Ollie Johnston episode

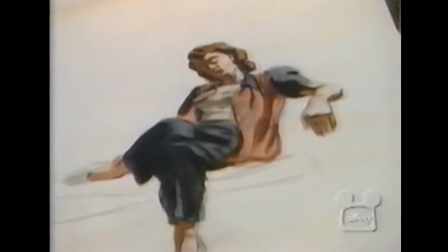247s
And the way they do it is through showing the emotions of the character and the mood of the story in the illustrations.
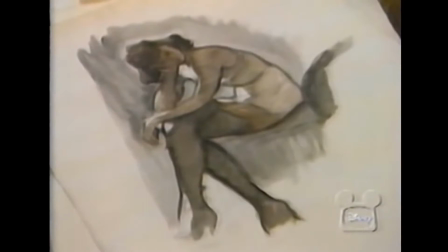256s
Although Ollie considered a practical career in journalism, he couldn't shake his unprofitable passion for art. Art was what I really liked. And of course people said, well gee, you'll be living in an attic on bread ends and carrot tops.
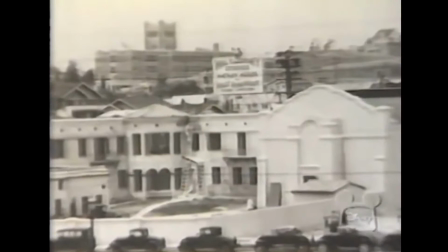271s
Artists can't make any money. This was in the middle of the Depression, you know.
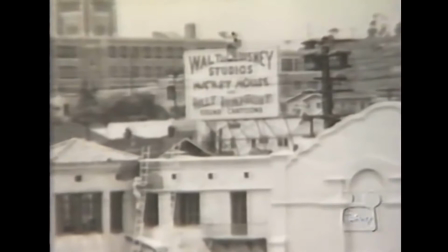275s
In 1935, the unemployed art student became an employed assistant animator at Walt Disney Productions. But still, when I went out there, I wasn't sure that I wanted to be an animator.
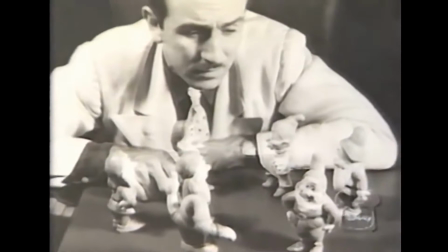287s
I thought, maybe I'll still be an illustrator. Walt Disney had other plans for Ollie.
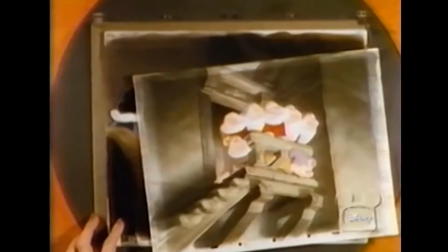292s
He assigned him to an apprenticeship under Freddie Moore, one of the studio's star animators.
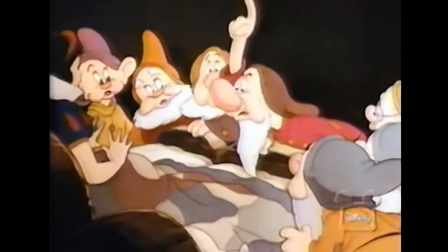298s
Moore was in the midst of a masterful performance, creating seven unique characters for Disney's breakthrough film, Snow White and the Seven Dwarfs. Well, it only took about 2 or 3 weeks to hook me. I could see that, gee, this is just the kind of thing. Here you can bring this character to life. Well, these are just frozen on the paper. But these other characters, they can move and they can express their feelings and their emotions and their thoughts.
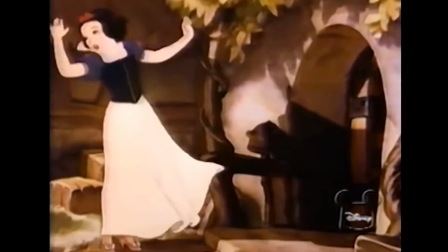325s
And to me, that was wonderful.
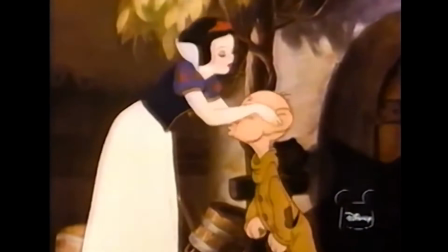328s
And while somebody else might be more interested in the drawing of the character in that situation,
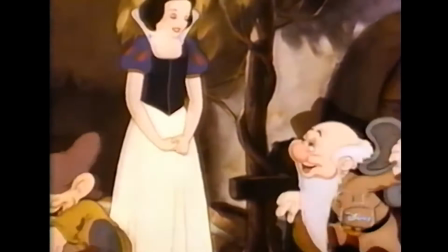335s
I was particularly interested in how that character actually felt. Ollie's feelings were right in tune with the boss's.
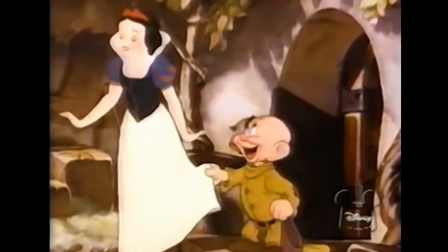343s
Right from the start, you could begin to see how Walt was getting these little personality touches in the characters,
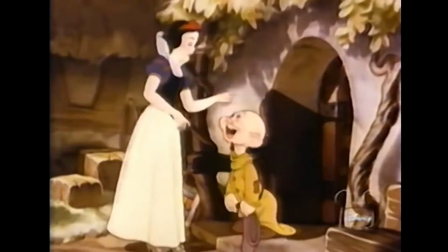350s
which would express how they felt. Whether it was a little shrug or an embarrassed smile or whatever it was, it began to tell you what the inner feelings of that character were. And so all through that, I suddenly realized, gee, this medium is the greatest in the world.
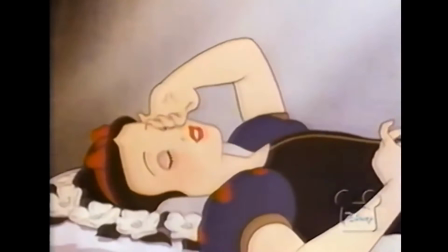368s
This is a new great art form. Ollie's intuition was right. Snow White and the Seven Dwarfs awakened the world to a stunning new art form.
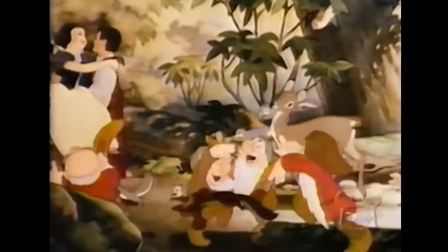Walt had told me after I finished Snow White doing the cleanups for Fred Moore on Snow White that I could animate.
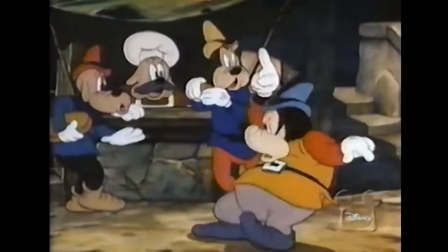391s
So the first picture I got onto was A Brave Little Tailor. And the first scenes I got were all crowd scenes.
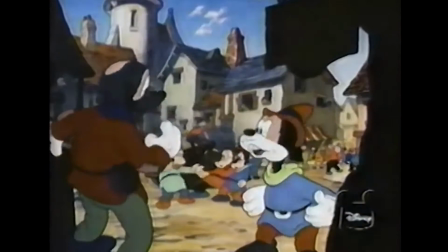398s
But you'd have thought that I was working on the best known characters in the world, and that each one of these characters had a personality that you can't believe.
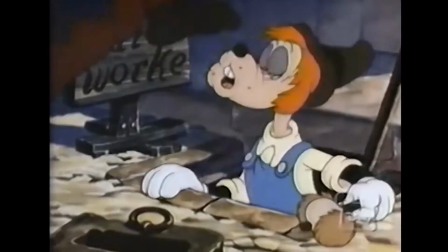408s
And I just really poured myself into it. And of course, at first I made them move too much all over the screen while they're talking.
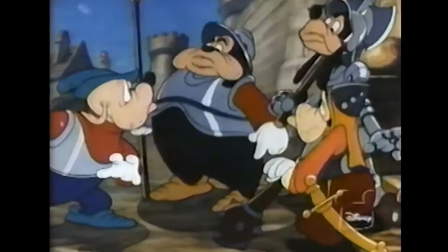415s
But gradually I calmed it down with Freddie Moore's help. And so it looks okay now, but it's nothing I'd write home about.
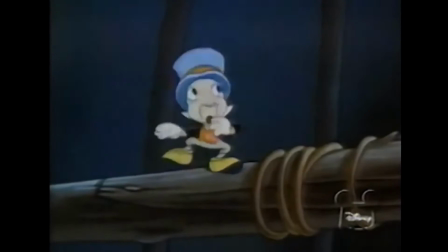424s
Ollie's first big break came on Pinocchio. He was one of the four animators assigned to the title character,
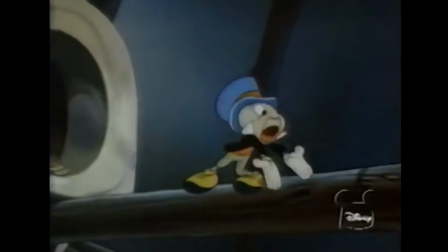430s
and his unique talent for identifying with his character's feelings gave audiences one of the most memorable scenes in Disney animation.
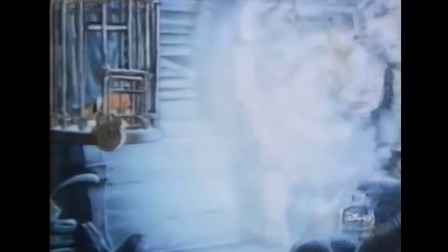438s
Well, the big thing that I was trying to convey in the section where Pinocchio's nose is growing was the fact that here's this little guy who's just been brought to life at the age of about 8 or 9 years old, and he doesn't know a darn thing. And here he is caught in his cage, and here the blue fairy shows up and wants to know what happened, how he got in there, and here he's all embarrassed about it and twiddling his pants.
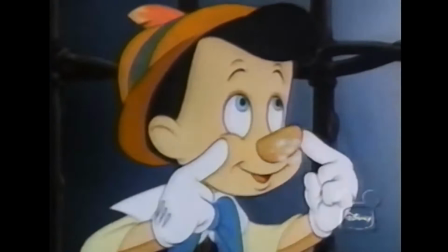465s
He's afraid to face her. He knows he's done wrong, but he really doesn't know why or anything like that.
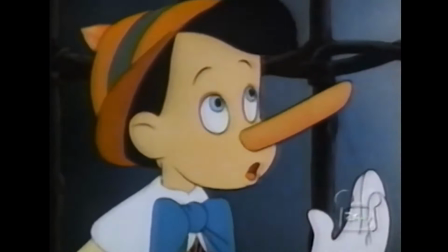472s
And then he just keeps lying and making it worse, and he's sorry that he does this.
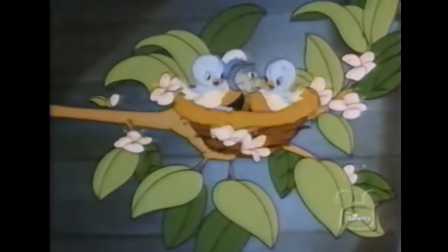476s
And so all these are emotions that you can identify with.
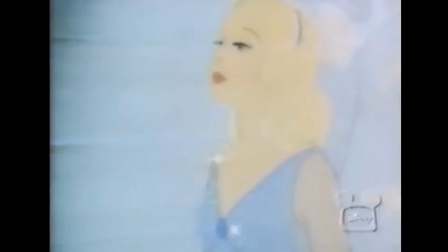481s My nose! What's happened? Perhaps you haven't been telling the truth, Pinocchio.
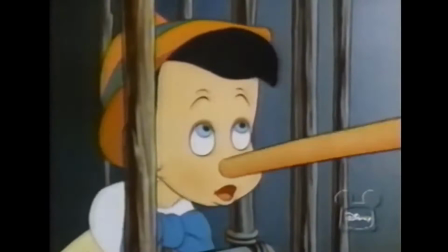487s Perhaps. Oh, but I have. Every single word.